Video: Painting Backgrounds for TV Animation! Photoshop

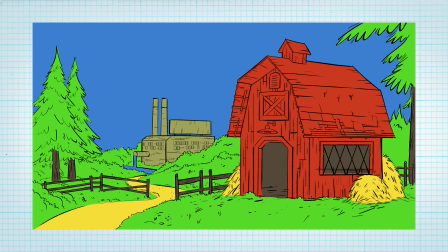5s
You might think that painting backgrounds is easy. Green for grass, blue for sky, but the truth is much more complicated.
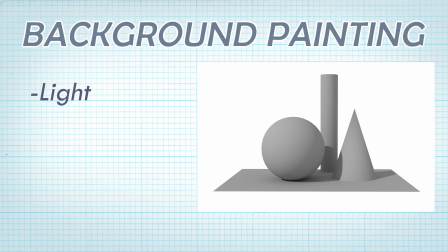14s
In this video, we're going to teach you the basics of light, value, color, and atmosphere, along with some practical tips for painting backgrounds for TV animation in Photoshop. Brent, isn't there like some kind of robot or AI plugin that can paint these backgrounds for us? Well, I don't think the internet has just batch uploaded a bunch of hand-drawn, cartoony Gravity Falls style backgrounds, so we haven't lost our jobs. Yet.
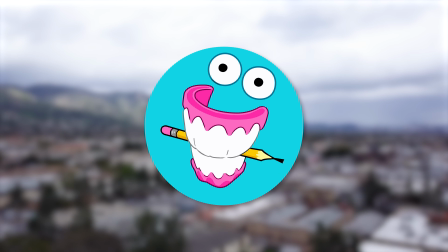44s
BAM is the show where professional animation artists redraw the art that you send in.
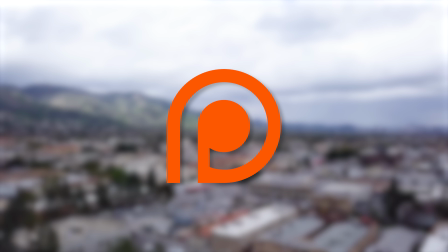49s
And if you like supporting that sort of thing, check out our Patreon linked below. So, what is the difference between painting for art and painting for animation? Although they can share similar techniques, I would argue that the goal of any background painting is to actually manipulate and stylize representational art into such a way that it helps tell a story. Because animation and all its parts are for telling stories.
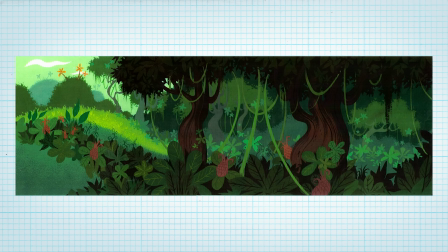74s
Backgrounds can transcend styles from realistic to stylized, abstract to multimedia, but no matter the style,
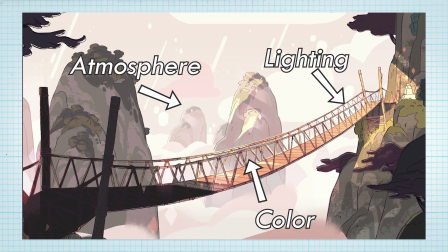80s
they tend to use color, lighting, and atmosphere to emphasize characters or storytelling elements. Let us look at some examples. The colors used in backgrounds can tell us a lot about the mood of the scene.
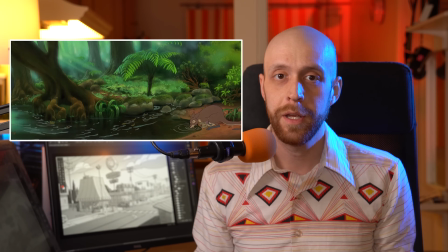92s
The peaceful areas of Fern Gully are painted with these incredibly lush,
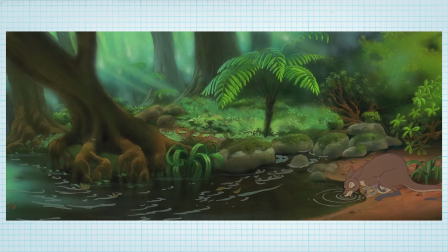96s
cool greens and warm browns, telling the viewer that this area is safe, healthy, and living.
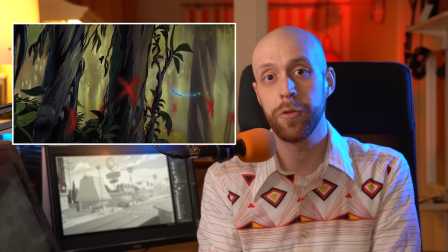102s
But just a short distance over,
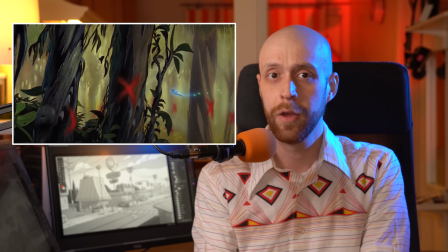104s
notice how the same greens and browns near the human-infested areas sort of become yellowed and evoke a sense of blight and decay. Colors like red and orange can invoke a sense of danger. Look at these backgrounds from Batman the Animated Series, or this one from Kid Cosmic. Blue colors can invoke a sense of magic and mystery. But desaturated blues, mixed with grays, can create harsh and unforgiving environments.
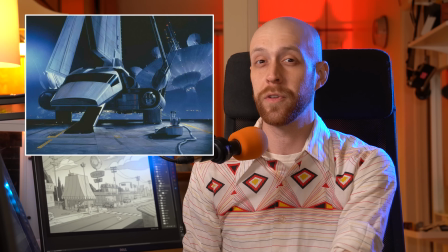131s
Look at this Star Wars matte painting. All of the cold steel here gives us a sense of the unrelenting authority of this location.
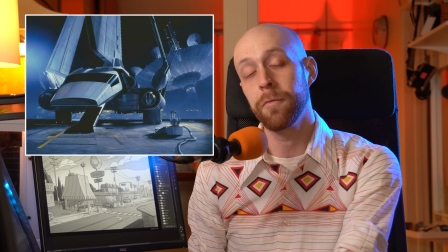139s
And the cool thing about this background is that the black part right here was composited with the live action footage, making it look like the actors were really in this hangar.
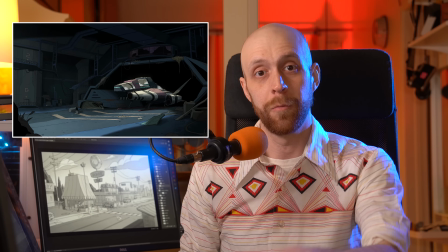150s
In this background from Final Space, we immediately notice this derelict spaceship.
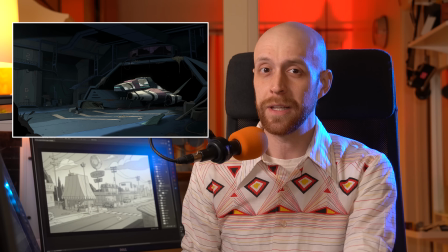156s
Because the hangar is almost all of the same color, it is clear that the most important thing here is the ship.
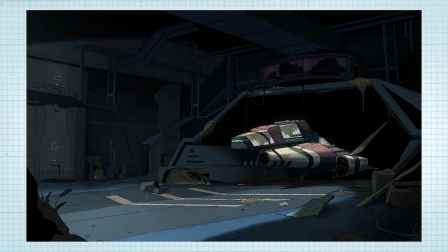162s
And we also notice it because it is being hit by a ray of light. Also notice that half of the ship is being obscured by this completely black shadow, and this creates a sense of contrast that the audience cannot look away from.
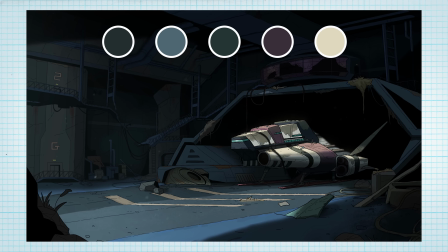176s
The lighting and color choices in this painting make the viewer's eyes go like this.
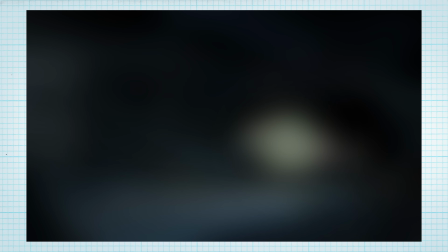181s
This type of painting creates an extremely obvious vignette and frames the storytelling element. So, as you have probably noticed in real life, things that are far away tend to look quite faded.
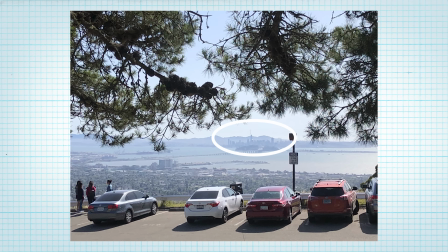197s
Dust and moisture in the air obscure objects at a distance, and we call this phenomenon atmospheric perspective. And it can actually be quite useful for focusing the viewer's attention.
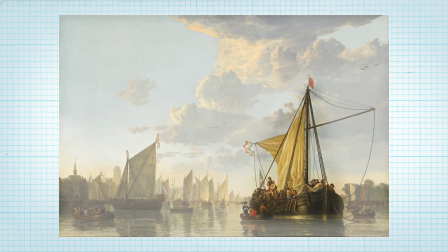208s
By adding more atmosphere, you can achieve a better separation between objects and focus the viewer's attention to what's important.
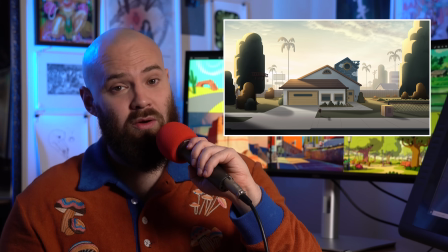215s
Here's a background from Pinky Malinky, where the only thing that matters here is the main character's house.
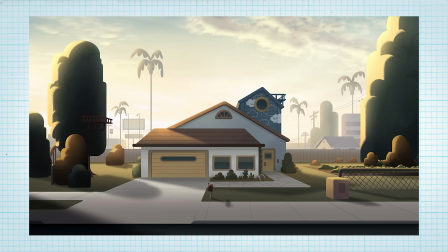221s
Everything else is kind of faded out, and the trees are all almost silhouettes.
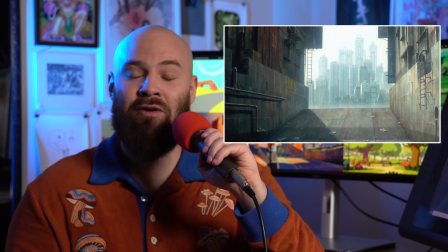226s
And check out this background from Ghost in the Shell,
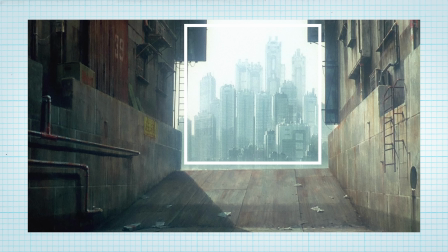229s
where the enormous city back here is just bathed in light and fog that really pushes it away from this concrete ramp.
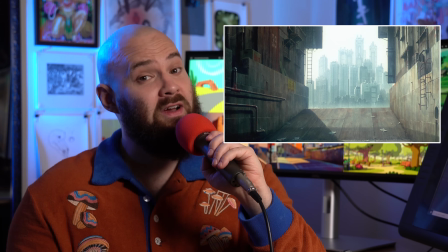235s
The painters found a way to simplify what should be a very complex thing into just 2 zones.
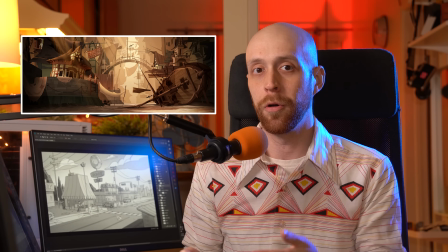242s
Here is a scene from Tangled, and although this is a very detailed, ramshackled street,
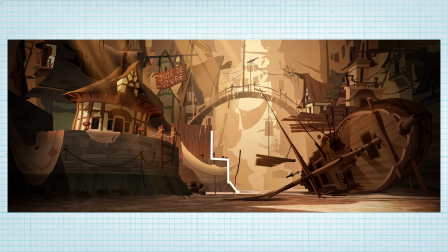248s
the atmosphere almost completely obscures everything past the third building into just silhouettes.